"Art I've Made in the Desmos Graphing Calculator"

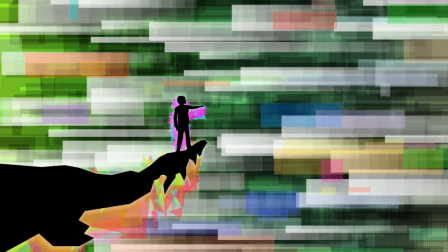4:18 I was experimenting with effects out of random numbers and came across this really cool background effect, so I felt like I had to do something with it.
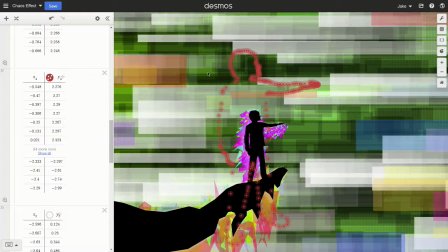4:25 The platform was made without any reference, but I used a picture of myself that I traced over in order to make the person.
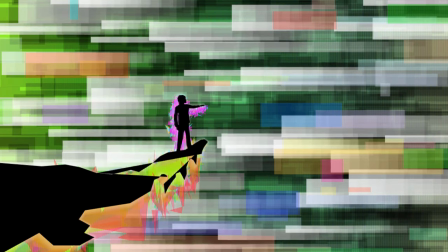4:32 The glitch effects behind them were made from taking the points of the silhouettes and offsetting them with random numbers. The background also has an animation to it, but the way that it works is that it randomizes the positions of the rectangles every frame, which makes it super flashy.
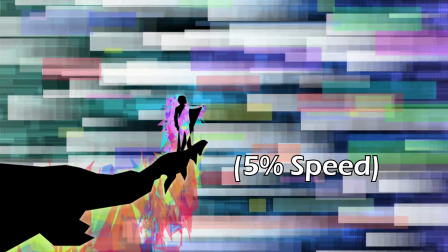4:48 I decided not to include it here, but here it is slowed down a lot so you can see what it would look like.
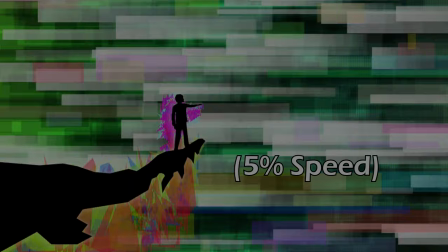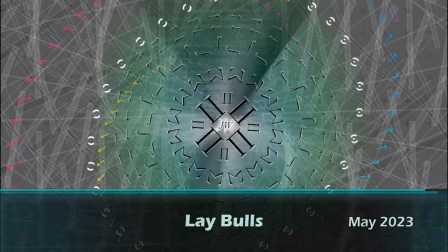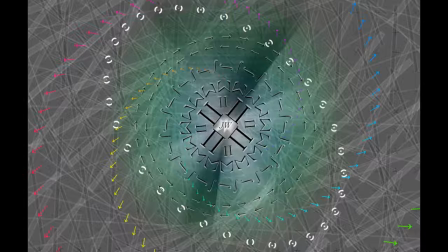5:04 This graph may not look as impressive as some of the others I've made, at least in my opinion.
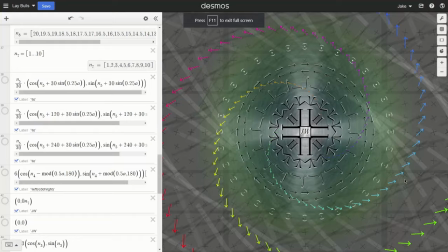5:09 However, the thing that separates it from the others is the fact that it was made entirely with text labels and symbols.
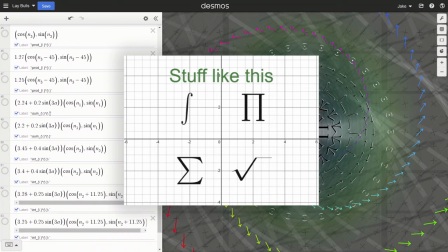5:15 This was after I found out that special character symbols could be inserted in text labels when normally only letters and numbers are possible.
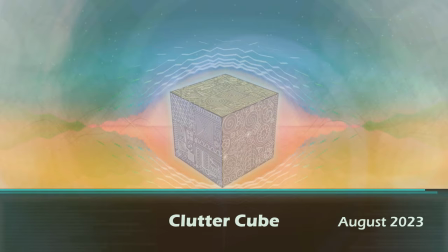5:22 I found this out and decided I wanted to do something with it, which resulted in this.
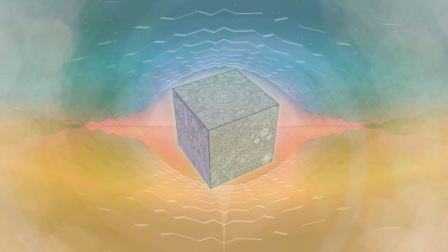This is another one of my favorites, but unlike Nova, this was one I had a clear idea for.
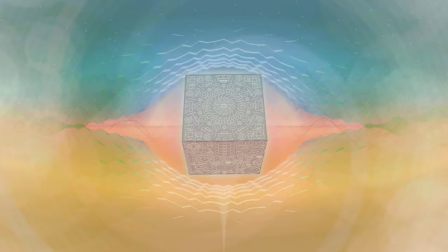5:39 One thing I like to do every once in a while was to draw in what I call a clutter style.
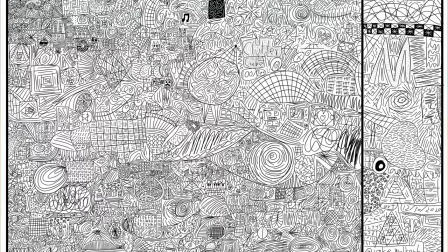5:44 Basically, you draw a big shape, like a circle or a square, and then you fill it with as many designs and patterns as you can.
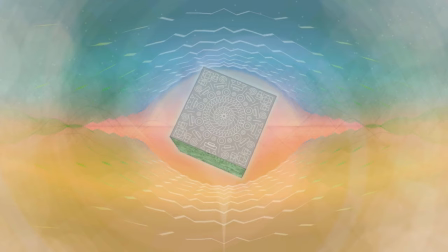5:51 It's something that you can do even if you're not good at drawing, and the result comes out really cool each time. I had done this a couple times in Desmos, but I decided I wanted to add a 3D spin on it,
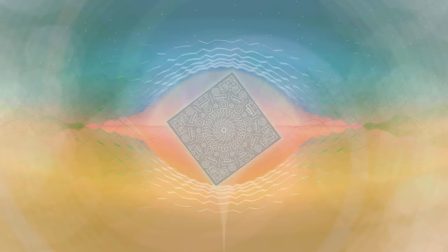6:01 so I made six different sides and put them on the surface of the cube using the 3D function I mentioned earlier.
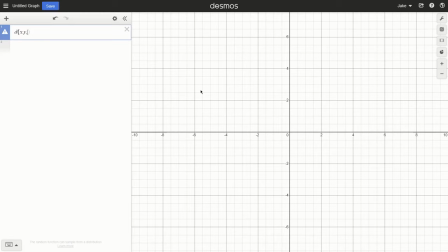6:07 Then I added a bunch of background effects and glow to it.
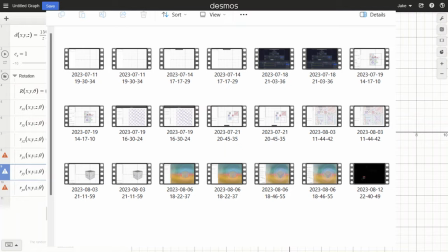6:10 I actually recorded my entire process for this, which ended up being 13 hours long across multiple days.
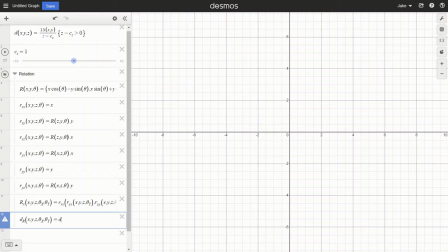6:17 I was planning on making a timelapse for it, going over how it was made, but I never got around to finishing it.
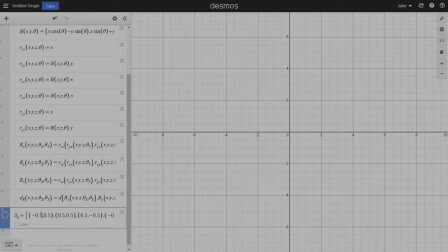6:22 Maybe I'll work on it again sometime and finally turn it into a video.
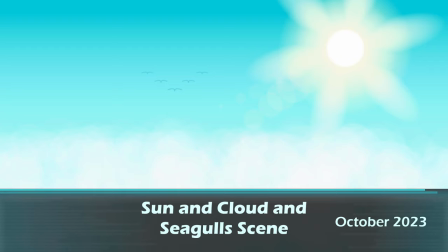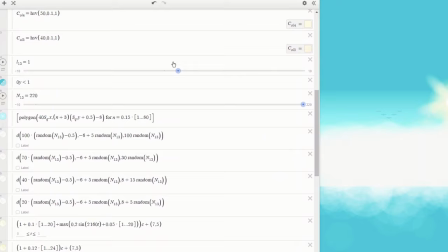6:33 This is a really small graph, being only 30 expressions long. I originally made this to be used in a different project, but I never got around to finishing it.
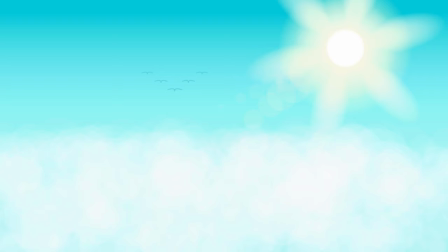6:42 This graph was originally just a sun and clouds scene without the seagulls, but then I showed it to my friends and one of them suggested adding them, which I think worked really well.
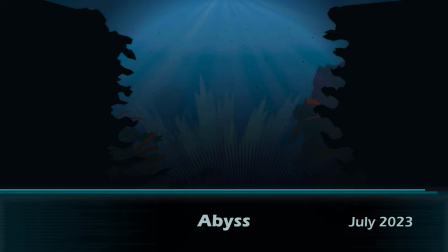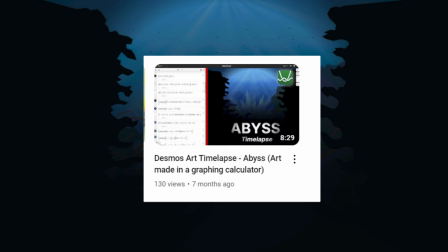7:00 I won't go into too much detail on this one, since I made an entire time lapse video of it a while ago, with subtitles explaining my process.
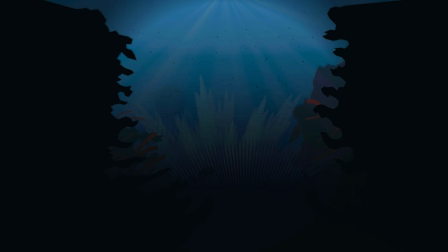7:07 This was made as a relatively quick graph that I could use to test out commentary style videos so I didn't spend as long on it as some of my other projects. I think it turned out really well, but I do wish that I hadn't made it so dark so you could actually see more of the details in it.
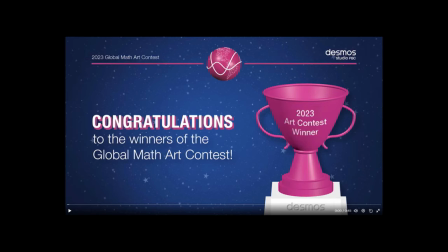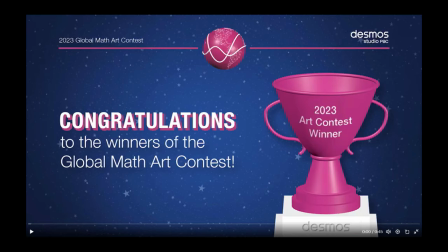7:32 I didn't think this video would be complete if I didn't mention the graphs I made for the Desmos art contests.
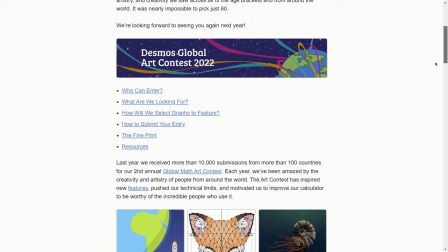7:37 For context,
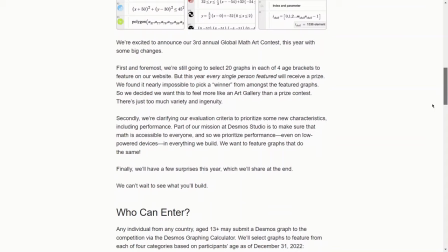7:38 every year Desmos holds a global art competition from November to January where people all over the world can submit graphs they made and then have them be judged.
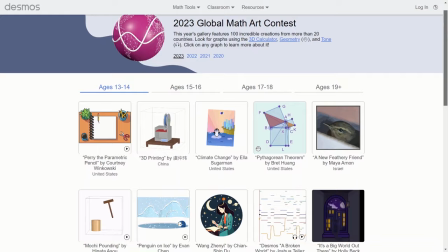7:47 Finalists receive prizes and are chosen across four different age categories, as well as having their graphs be featured on the Desmos homepage.
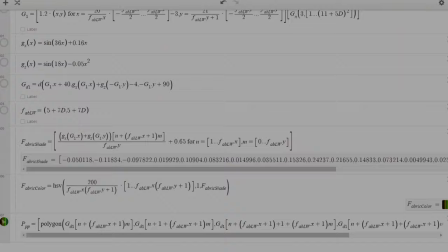7:55 For the past three years, I've made a submission to each of the contests, and they're some of the biggest projects I've undertaken.
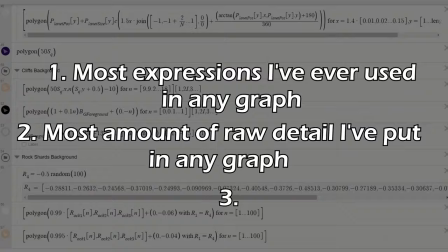8:01 They also form a trifecta in that each one has something special above the others. The first one is the most expressions I've used in any graph,
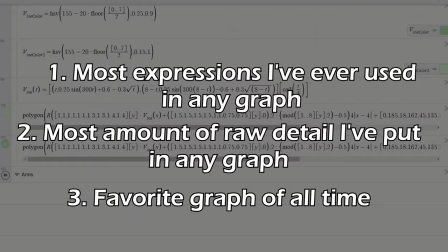8:09 the second is the most amount of individual detail I've had in any graph, and the final is probably my favorite graph I've made of all time.